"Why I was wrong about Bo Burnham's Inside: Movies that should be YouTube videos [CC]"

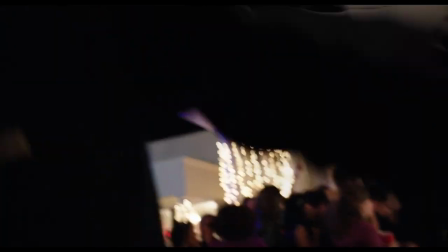[4:03]
The camera being treated like a main character makes the audience feel that the characters are interacting with them and bringing them along for the ride.
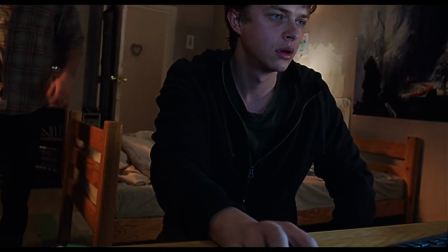[4:12]
Andrew finds comfort in being able to film everything that he sees and experiences Like he's using the camera,
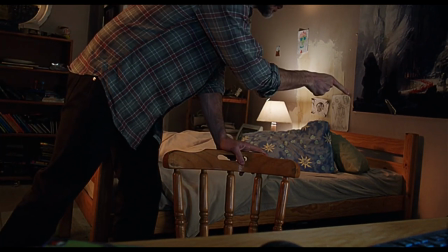[4:19]
ergo the viewer, as a confidant He shares his most vulnerable moments with the audience that he never talks about to others
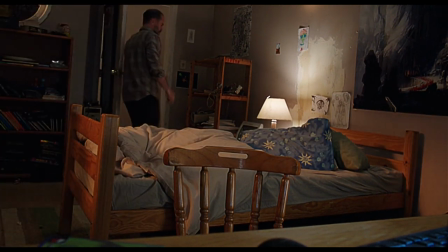[4:27]
Such as when his father physically and emotionally abuses him
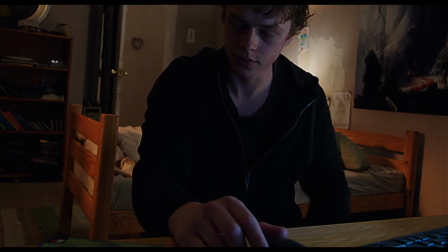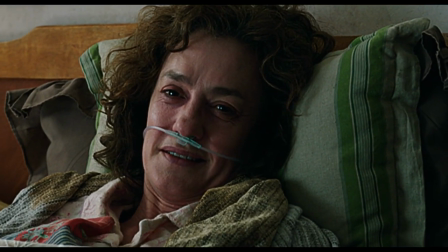[4:37]
When he's sharing a tender moment with his sick mother
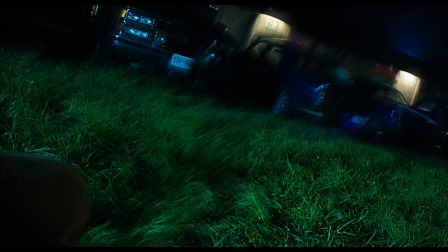[4:43]
when he's crying after being told off by the party-goer
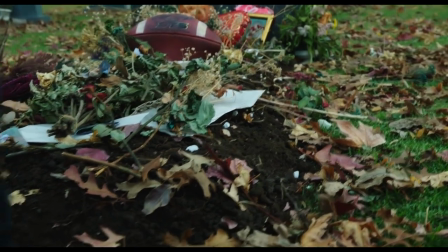[4:53]
and when he's talking to Steve's grave.
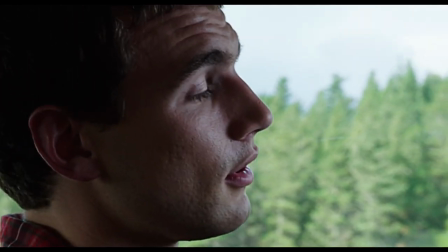[4:57]
Andrew doesn't openly admit that he uses the camera for this reason, but instead simply says to Matt,
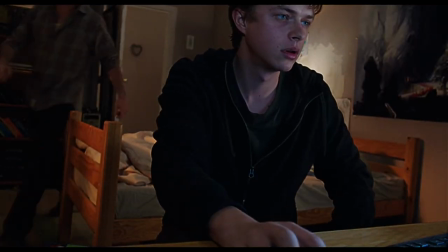[5:03]
Throughout the film, you can also catch moments where he's glancing at the camera while in uncomfortable situations.
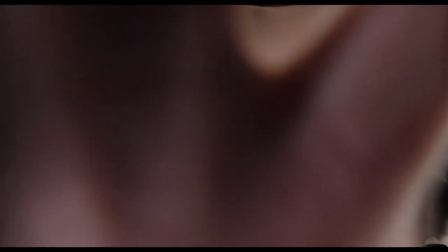[5:14]
the camera's further shown to be a comfort object for andrew whenever he's shown to be
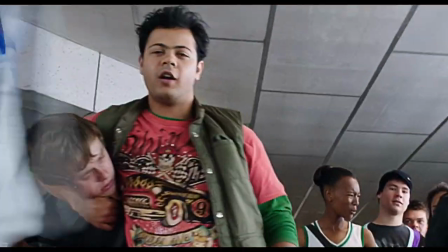[5:19]
protective of it whenever he believes the camera to be in danger such
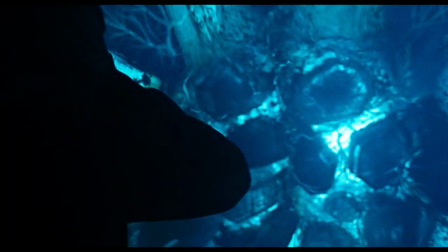[5:24]
as when he's begging his bullies to give it back when he's worried about it glitching inside the tunnel is it showing up on the camera
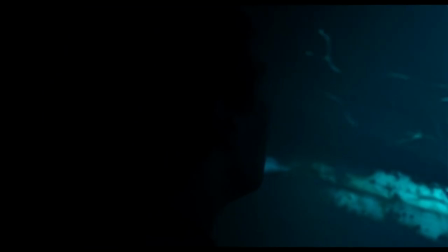[5:33]
like that i don't know but it's messing with it i don't really want to film when he flies to save it from falling
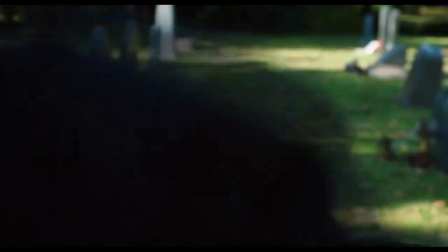[5:38]
out of the sky or when he floats it out of reach when matt tries to grab the camera and turn it off.
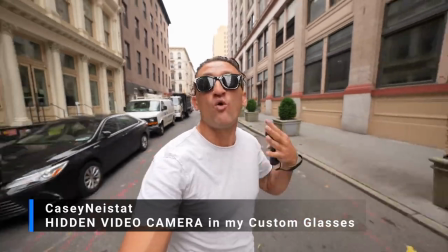[5:44]
Andrew's desire to film everything is very similar to a daily vlogger on YouTube,
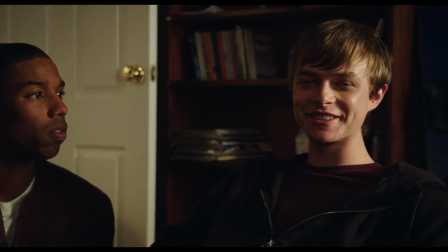[5:49]
except Andrew uses his camera to show both the good and bad parts of his life.
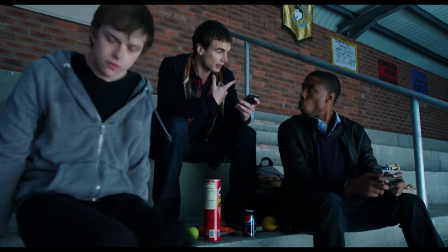[5:55]
As the film progresses, Andrew becomes even more obsessed with filming everything, such as wanting to get the best shots possible,
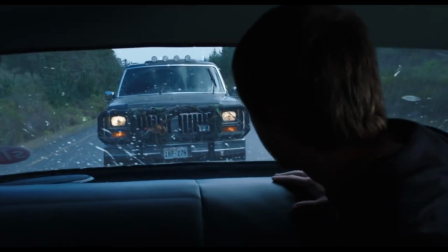[6:02]
or when Matt yells at him to turn the camera off.
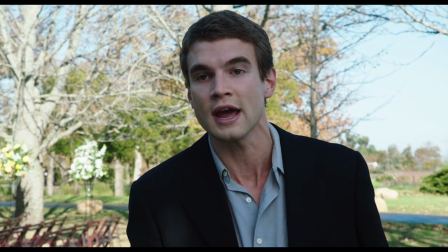[6:08] I want to have a conversation with you, okay? You can't tell me what to do.
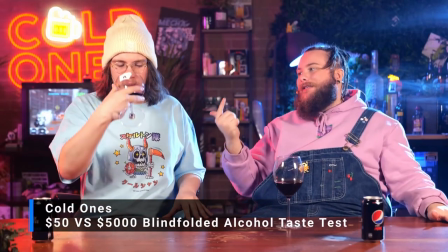[6:12]
Also, like in YouTube videos, you can figure out the characters' personalities by their body language on camera.
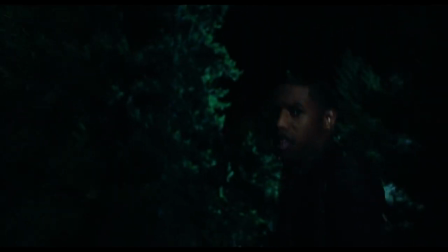[6:19]
Before Andrew gets his powers,
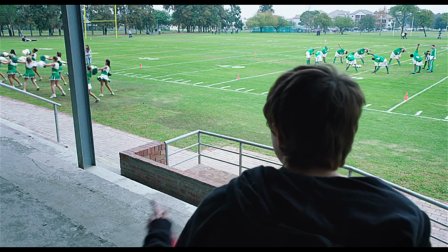[6:22]
he shows that he's more reserved by either being behind the camera or with his back to the camera unless he's alone in his room.
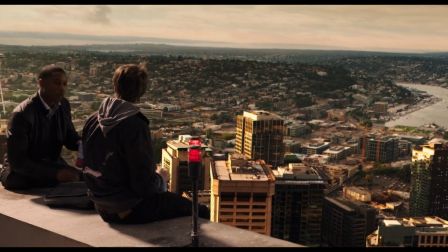[6:31]
After getting his powers, he learns to float the camera with his mind and is then able to show more of himself on camera.
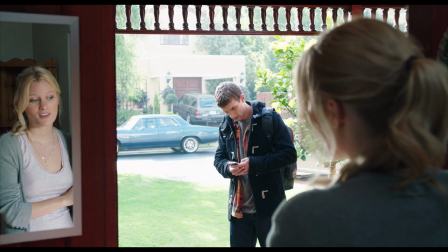[6:39]
Matt is shown to be uncomfortable on camera throughout the film because he keeps a barrier between people and doesn't outwardly express himself very often.
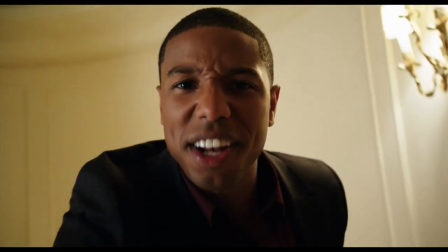[6:47]
And Steve is a natural on camera because he's an extrovert who's used to getting attention.
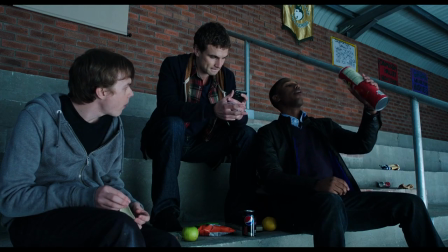[6:52]
The movie relies on you feeling like Andrew, Matt, and Steve are real kids with real lives.
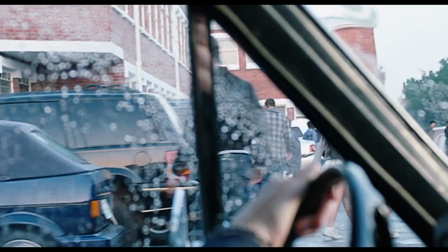[6:58]
The film pulls you in by thinking it's just a regular kid filming things throughout his day,
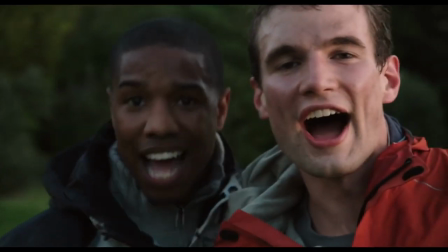[7:04]
and then you're thrusted into a teen superhero coming-of-age movie.
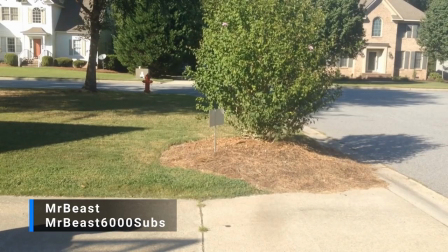[7:08]
Watching this film on YouTube will solve the illusion that these are people that you might encounter in real life.
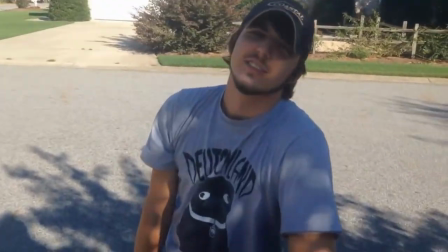[7:15]
It's much more realistic that a teenager posted videos of his day on YouTube, as opposed to filming a movie to be shown in theaters.
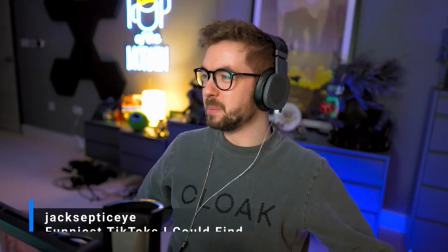[7:23]
Even though the film is almost 10 years old now, it still holds up in terms of its themes of filming oneself as an outlet.
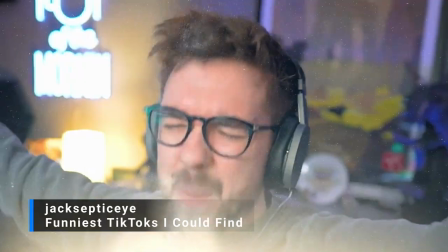[7:31]
It's something that many creators and viewers might have dealt with, and might relate to.
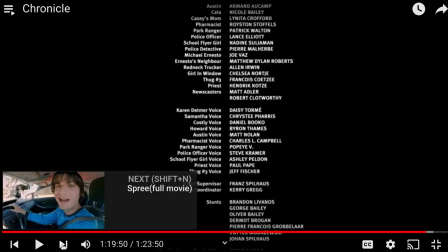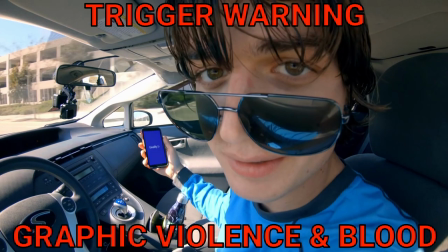[7:41]
there's a trigger warning in place i'm not going to be offended if you can't watch spree
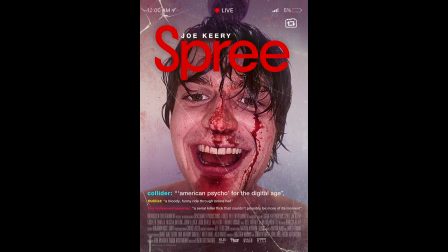[7:46]
is a 2020 satirical horror film starring joe keery as kurt kunkle
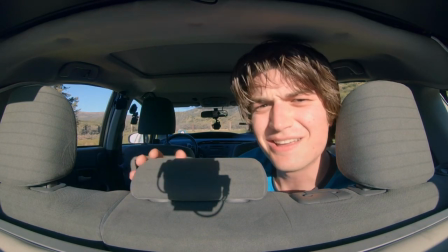[7:50]
a wannabe influencer who during a single day kills his rideshare
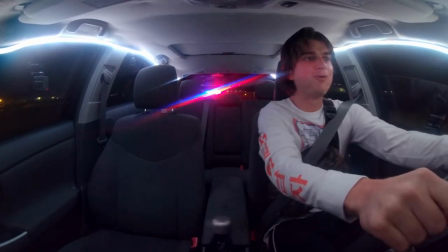[7:55]
passengers and causes chaos in la in an attempt to go viral kurt kills people
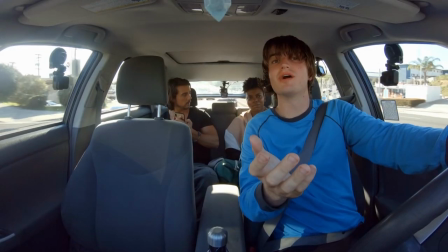[8:00]
throughout the film while ignoring advice from successful influencers that he meets throughout the day, and he does whatever the comments say in order to get more viewers.